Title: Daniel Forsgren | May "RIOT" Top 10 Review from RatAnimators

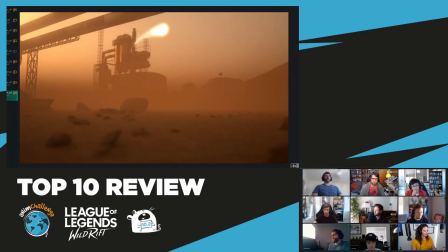9:42 the one thing i noticed about the camera is really
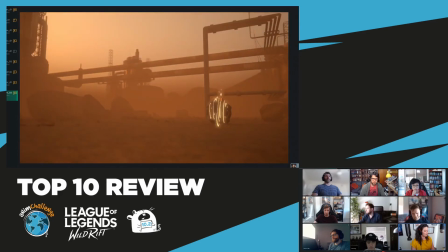9:48 that there's no ease in and ease out it just kind of hits and
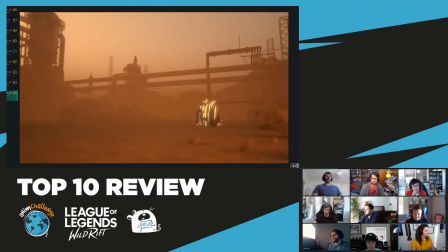9:53 then stops maybe like a two frame ease out but for the most part like the camera
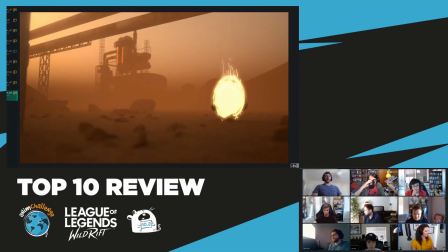9:58 almost starts moving before the characters actually landed like it's still a ball and
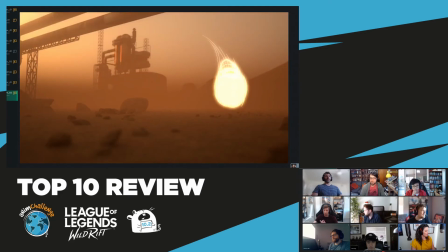10:03 then it starts moving at the same time where i think the there's a world where this could have landed maybe slightly further back and then had like a
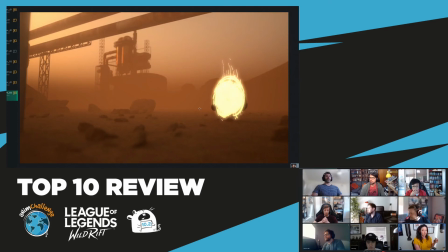10:12 couple frames to push up at the camera before the camera initiated its movement um stuff like this even though it's like timed out can end
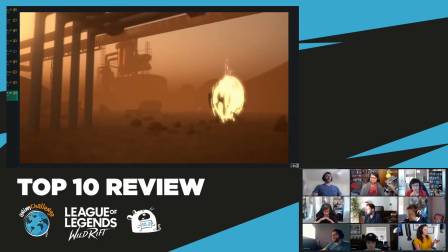10:21 up feeling very robotic um because it's almost like there's not you have to picture that there's like someone controlling that
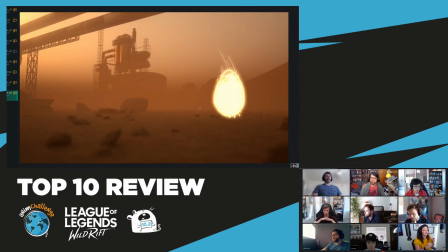10:28 camera and saying okay go and there's like sort of a room for error as if a like as a human person on a dolly being like okay back it up back it up back it up and like wanting to keep things in frame, rather than being perfectly timed and robotic like this.
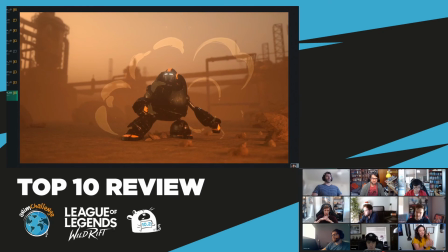10:43 Like he could have maybe hit his settle and then the camera could have eased out a little bit after that and it would have felt just a little bit more natural through that pull out there. That would be the only thing I'd say about that. Do we have any final thoughts for Daniel Forsgren?
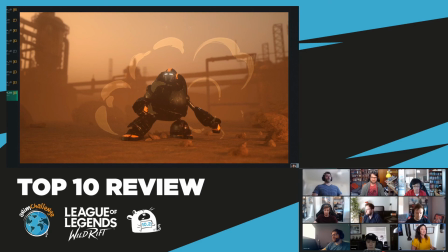11:05 No, shrugs all round. Well, can we get rats in the chat for daniel forest grin amazing amazing work i love ball boy um even just the name ball boy there's like just power there powerful ball boy um
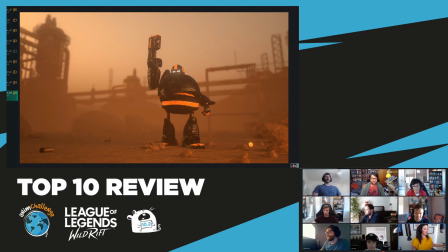11:20 but also no need to fade that out yeah what does it fit out sorry that's like the last thing i'll say this should just stay up there okay um yeah and also congratulations to not just our top 10 but everybody who submitted the over 230 entries.
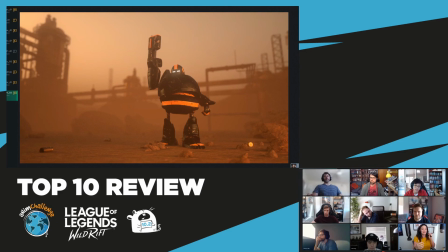11:35 We watched every single one. We are so impressed that people would take the time in the month to make these submissions. It is fantastic. So much incredible work. So much incredible work.